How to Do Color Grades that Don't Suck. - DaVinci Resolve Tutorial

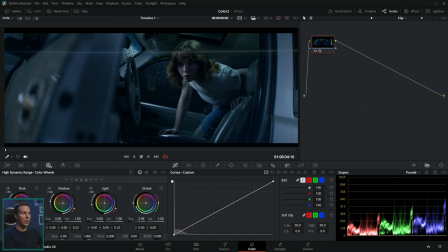4:08 Let's take a look at shot 9. Kind of bring up the exposure a little bit so it's a little easier to see. We could color grade this and just bring this exposure way up.
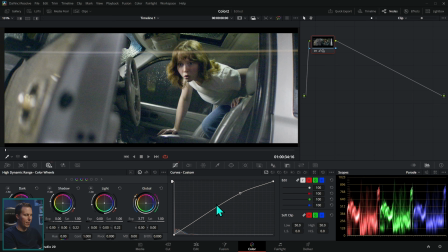4:16 We could make this temperature a lot warmer. We could make it a little bit brighter and we see things a lot better. But if this is supposed to be kind of a scary movie that takes place at night, that's totally the wrong feeling. We don't want our movie to look like this if it's a scary movie that takes place at night. We generally want things a little bit darker.
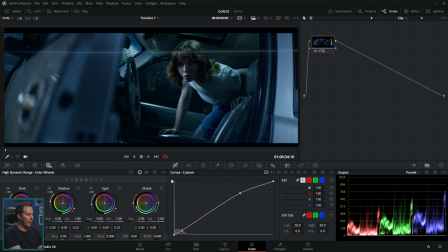4:32 Let's take this a little bit darker. We want it a little bit cooler. Let's take that temperature down and make it a little bit cooler. It doesn't have to be totally blue, something neutral-ish, at least to where it feels kind of cold and sad,
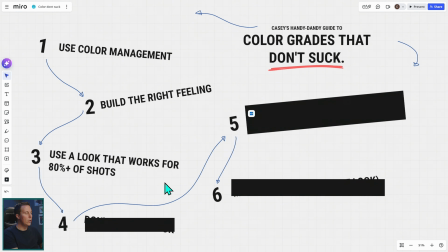4:43 right? You gotta hit that feeling. Number 3, use a look that works for 80% of your shots.
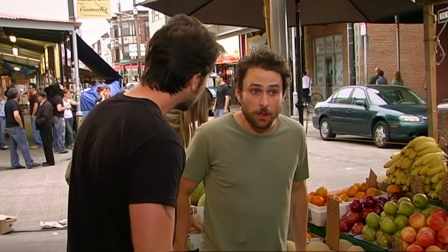4:49 The whole thing? Yeah.
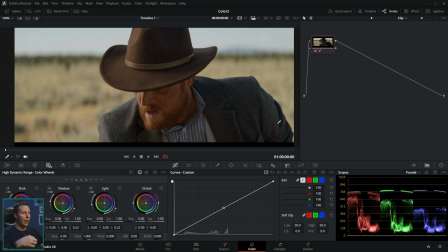4:51 Let's say I have a sequence of shots here where there's a couple cowboys talking and I wanna build a creative look of some kind that kind of stylizes this? Well, if I build it on this one shot and I make this really kind of complex look where
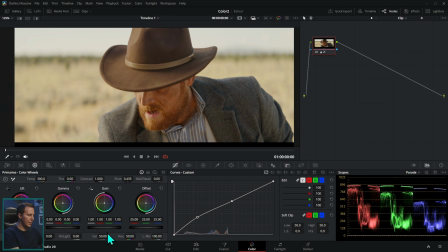5:04 I have kind of the shadows brightened and I make this a little bit warmer and a little bit more saturated,
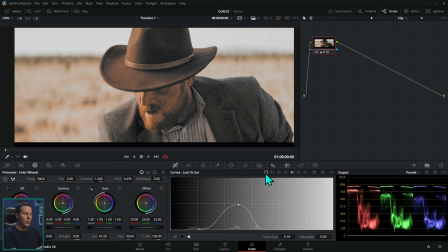5:09 and I'm changing the hue of certain colors and I'm building this really crazy look, this might work fine for this shot.
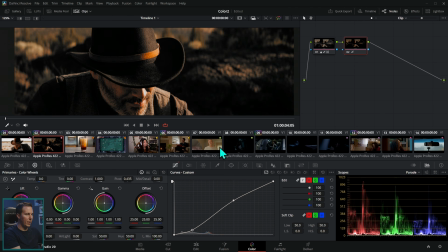5:16 Let's say that we like this kind of thing. If we go to our other shot and copy that same look over, it might not work the same.
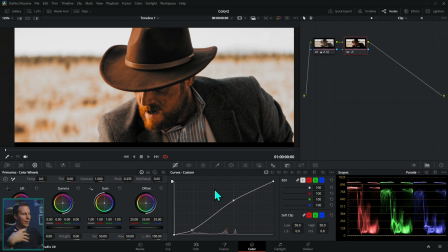5:23 It might feel bad. Like, this one looks cool. It kind of has that orange peach tones, and this one is kind of dark and kind of ugh. We don't want to create a look that's perfect for one shot, but it causes problems in a bunch of other shots.
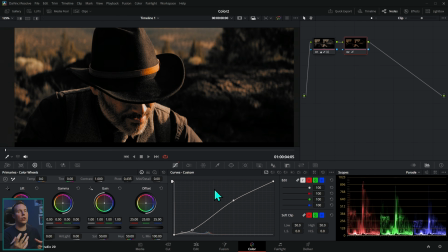5:38 As long as your shots are well exposed and relatively well matched, you want that look to work really well for nearly all of the shots in your project, or you might not want to do such complicated things in your look. The reason for this is because you don't want to go through, you know, 8 out of 10 shots just fighting this thing where you have to like really work
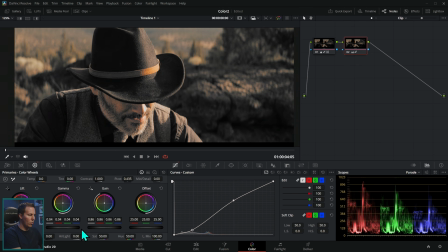5:57 on this in order to make it work well and really kind of get this to look good under that look.
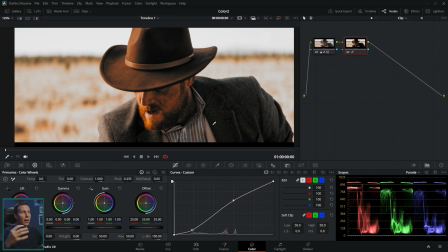6:02 You might as well do most of the work in your look and then kind of have that trickle down to the shots where you just have to do minimal tweaks. So yeah, don't build some complicated look that ruins half of your shots and then you have to fix all of them.
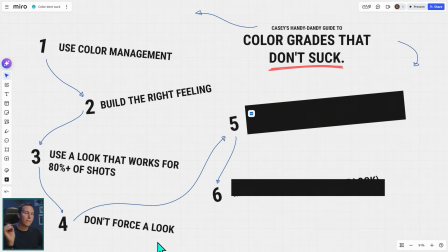6:15 Which kind of brings me to the next point. Don't force a look. Let's go back to this shot here.
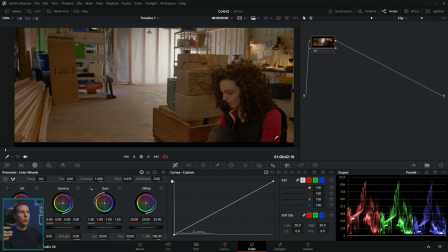6:19 This was shot with a certain kind of style in mind. It has certain colors that we picked for the wardrobe, certain colors that we picked for the background. And so we have a lot of kind of warm tones here. We have this warm light back here.
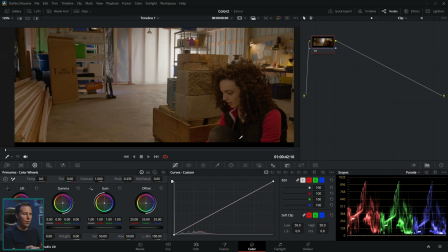6:33 We have a kind of a cool light here. And so this kind of lends itself to kind of a warm and cool sort of contrasty look. And if we were going to do something like that, you know, maybe we'd push up the gain a little bit.
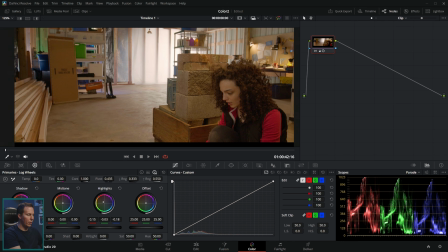6:45 We could even go maybe into the highlights and push those a little bit warmer, take the shadows and push those a little bit cooler. And that kind of look works really well for this shot. And it looks like it was made to do that. But this doesn't work really well with, let's say, like a super strong teal and orange look.
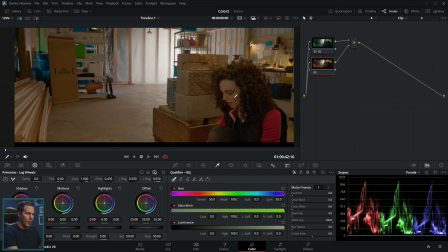7:01 You know, something where we make everything really teal and then we qualify the skin and we kind of select the skin
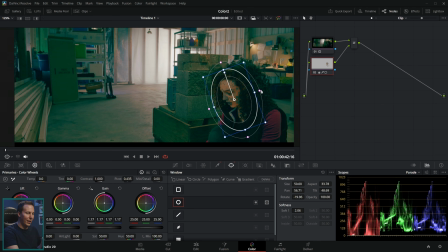7:09 and work just on that in order to kind of lay over this skin tone and have that kind of blockbuster look. I mean, you can do that with lots and lots of work, but it's gonna look bad. It's really, really hard to get that to look good when you didn't plan for it when you shot.
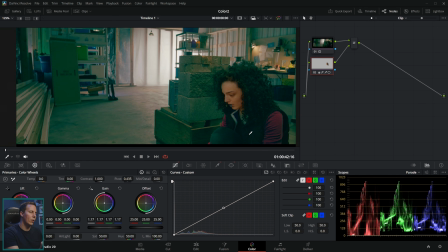7:27 And so yes, you could go through and do a whole bunch of work and rotoscoping and everything to give it that teal and orange look. But really what should have happened is we should have shot with, you know, kind of a cooler background and a warmer foreground and not have a lot of these skin tones and everything everywhere.
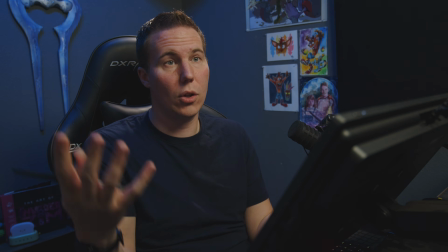7:45 Now that's different than say like this shot right here where the teal and orange look works really well because the only thing that's skin colored is my skin.
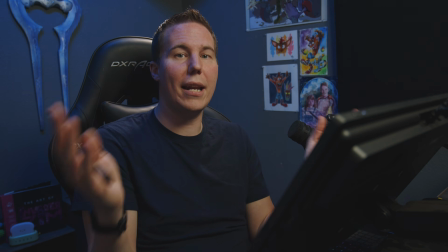7:53 Everything else is kind of blue. So we're kind of shooting and planning for that. Whereas this, like everything is peach colored.
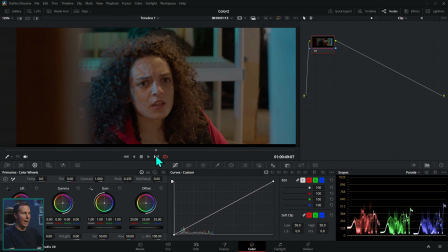7:59 Now this shot actually might work decent for that because there's already kind of blue tones everywhere.